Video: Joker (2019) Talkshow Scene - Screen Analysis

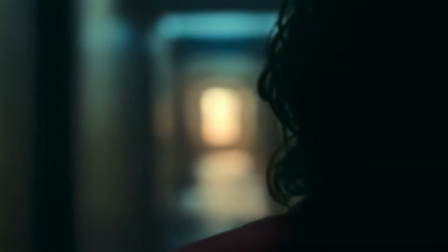The Joker follows the story of Arthur Fleck, a man who has been abandoned and beaten up by society,
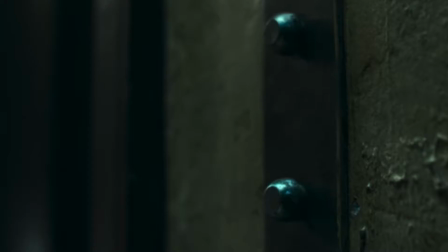a man who has been forced to live in darkness and has been pushed past the point of no return.
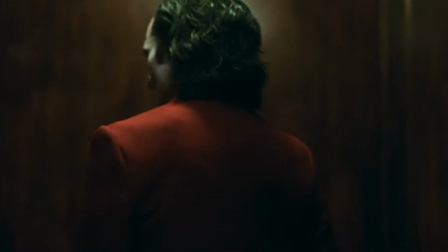The movie focuses on the character's inner turmoil and his mental illness,
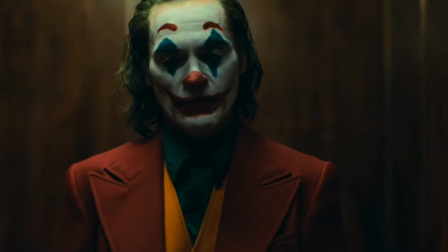which through the lack of support and help from what he often refers to as the system
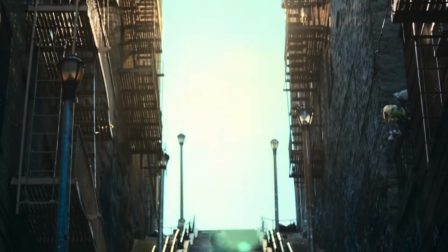causes descent into madness and the demise of Arthur and the birth of the Joker.
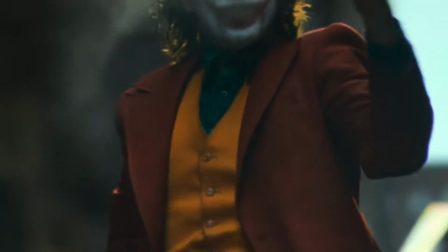Throughout the film, Arthur is seen as a traumatized, isolated,
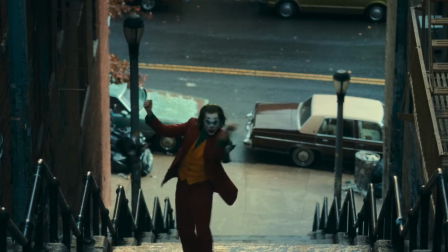and disturbed individual who is constantly being left in the shadows and looked down upon.
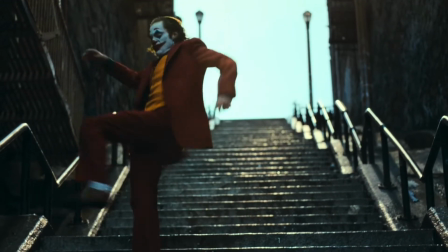The following sequence is where Arthur finally shows the Joker to the world.
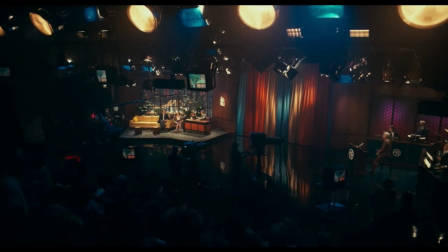The scene begins with an extreme long shot of the stage, combined with an L cut that carries a melody of violin from the previous scene,
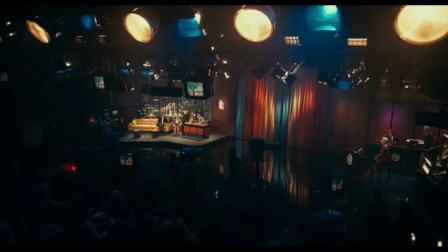which throughout the movie has been utilised as a leitmotif for Arthur, or could otherwise be interpreted as his theme.
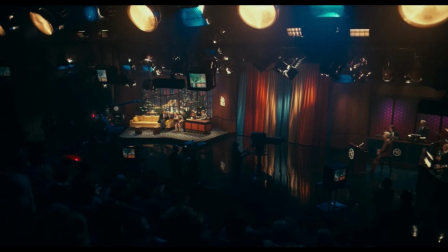Although serving as an establishing shot of the environment, by placing the camera in the stands, it allows a viewer to see and feel the audience's perspective on the events and making it seem as though everyone's expecting him.
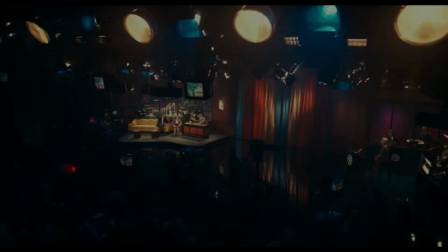He's finally got the spotlight. The camera then cuts to him backstage.
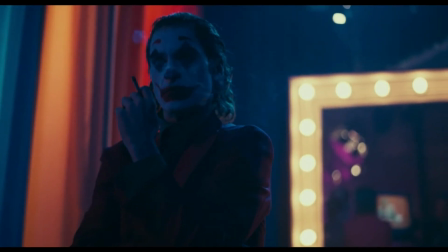The use of a medium close-up single portrays his solitude and segregation from the rest of the world.
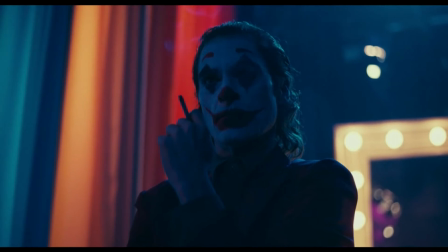By placing Arthur in the colour blue, it further emphasises his feelings of isolation and abandonment,
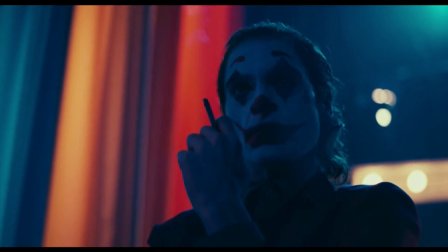contrasted by the brighter colours of his background. He is once again in the shadows.
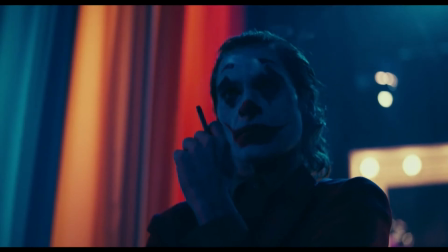Although feeling alone, the use of the low angle lets the viewer know that he is not defeated.
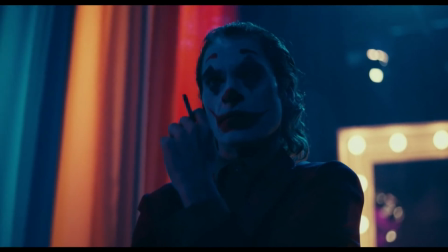This is a great use of juxtaposition, as he is once again fighting his inherent drama but still displaying his presence.
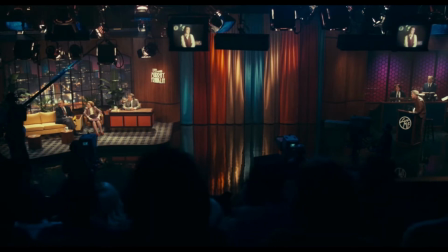The use of the cutaway in this moment shows the audience's superficial views on Arthur,
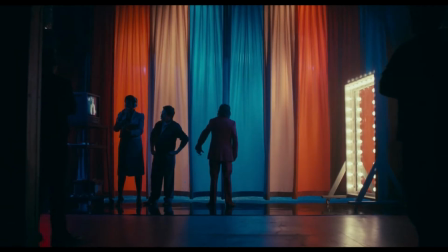while the long shot of him backstage places him in front of the colour blue,
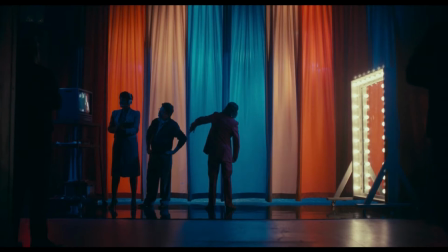once again manipulating the viewer's psychology to create a feeling of being lost and alone.
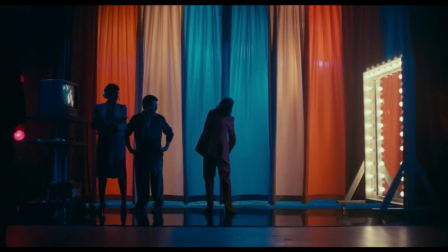He begins performing a dance, which throughout the movie has been a motif to his acceptance of who he is and the actions he has taken.
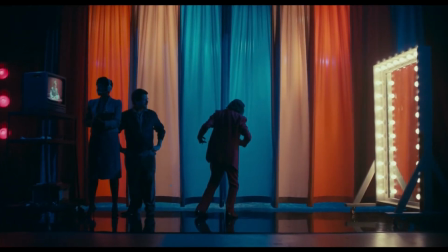He's embracing himself. These are the first steps into him fully embodying the Joker.
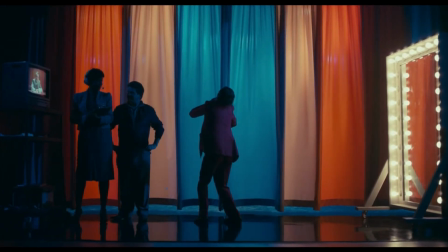As the curtains open, Arthur puts on his last facade. He's stepping into a world he hasn't experienced before.
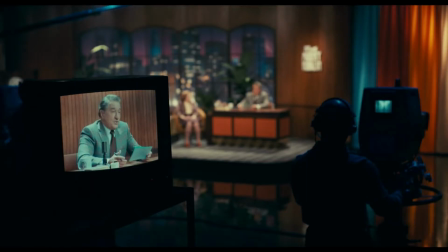He's used to the shadows and the darkness, but now he has got the spotlight.
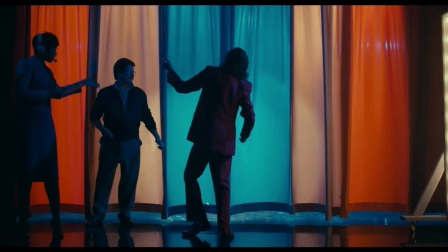This is emphasized through the warmer colors and the brighter lighting.
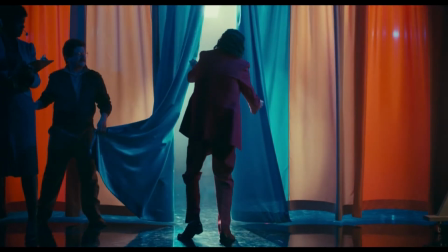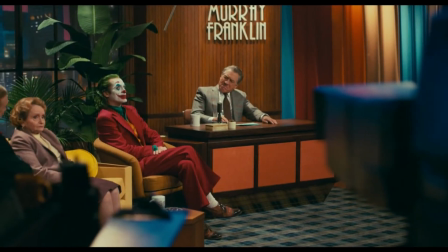Once the interview begins, he takes his time to respond almost as if he is starstruck.
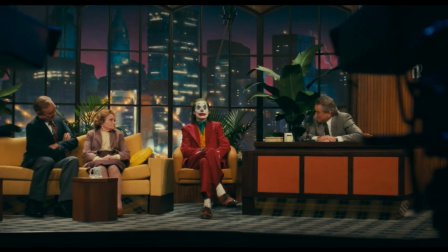He has the spotlight, he's got everyone's attention, and he's got center stage, a moment he has been waiting for his whole life.
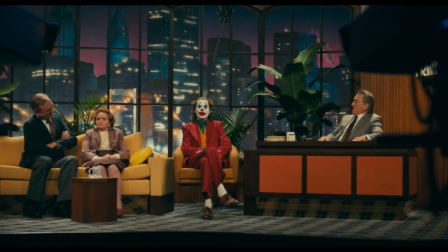Through the use of composition and costume design, Arthur has all eyes on him. The fact that he is wearing brighter colors and placed center frame draws the gaze of every person in the room.
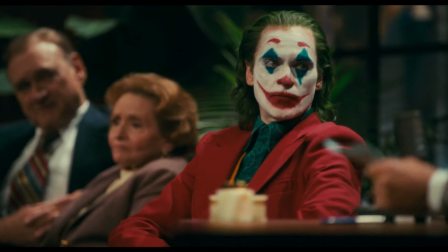Another motif used in this scene is Arthur's laugh.
Right? That's right, Mary.
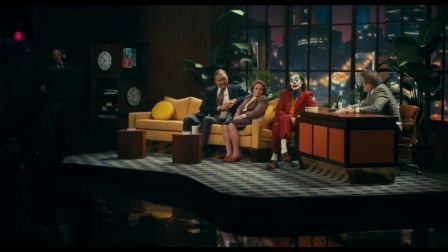I'm not political. I'm just trying to make people laugh. And how's that going for you?
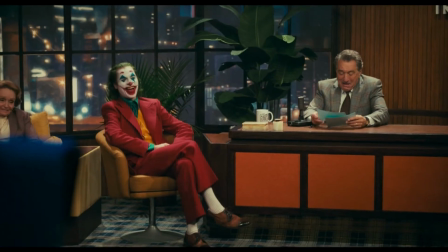All throughout the film, we are presented with Arthur's awkward laugh, and in a previous scene in the movie,
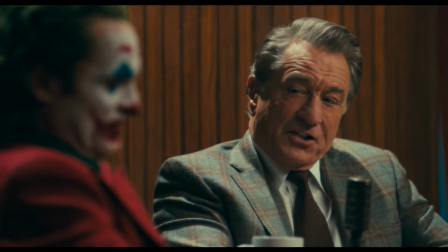it is explained that this only occurs when he is stressed and uncomfortable, enabling the audience to perceive that Arthur is not laughing at Murray's joke,
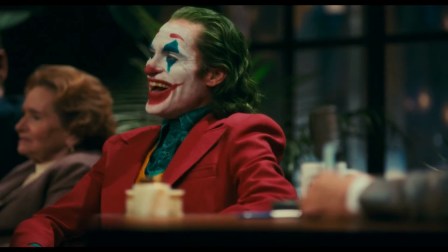but he feels rather uneasy, and this provides an insight into his psyche.
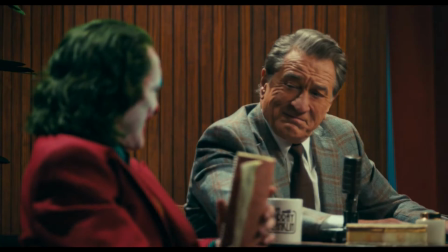As the sequence progresses, the manipulation of the score begins tapping into the audience's subconscious, warning them that something is coming, creating tension.
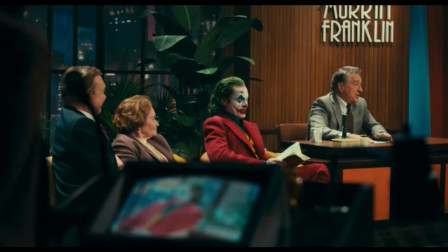A book of jokes.
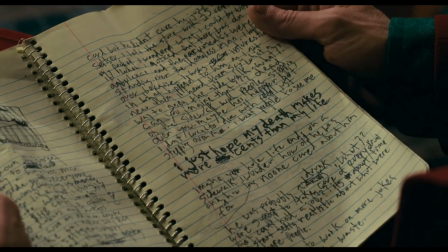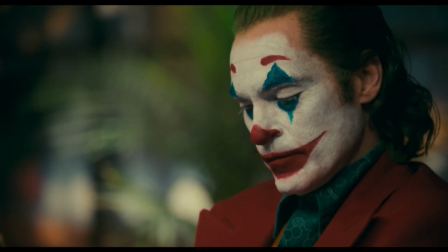As Arthur takes a look at his jokes, there is a pan to the right that goes from the notebook to his face.
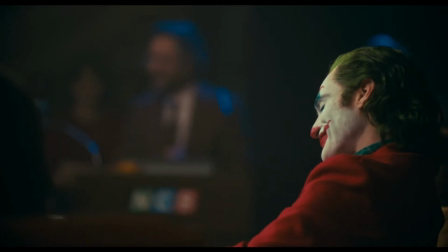This lets us into his state of mind and how uncomfortable he is in this situation.
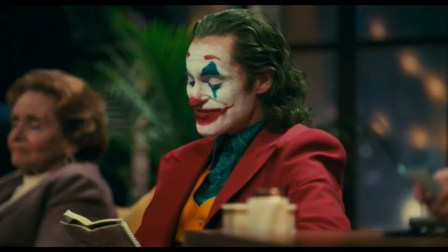This is further accentuated by breaking one of the rules of continuity editing and crossing the 180-degree line.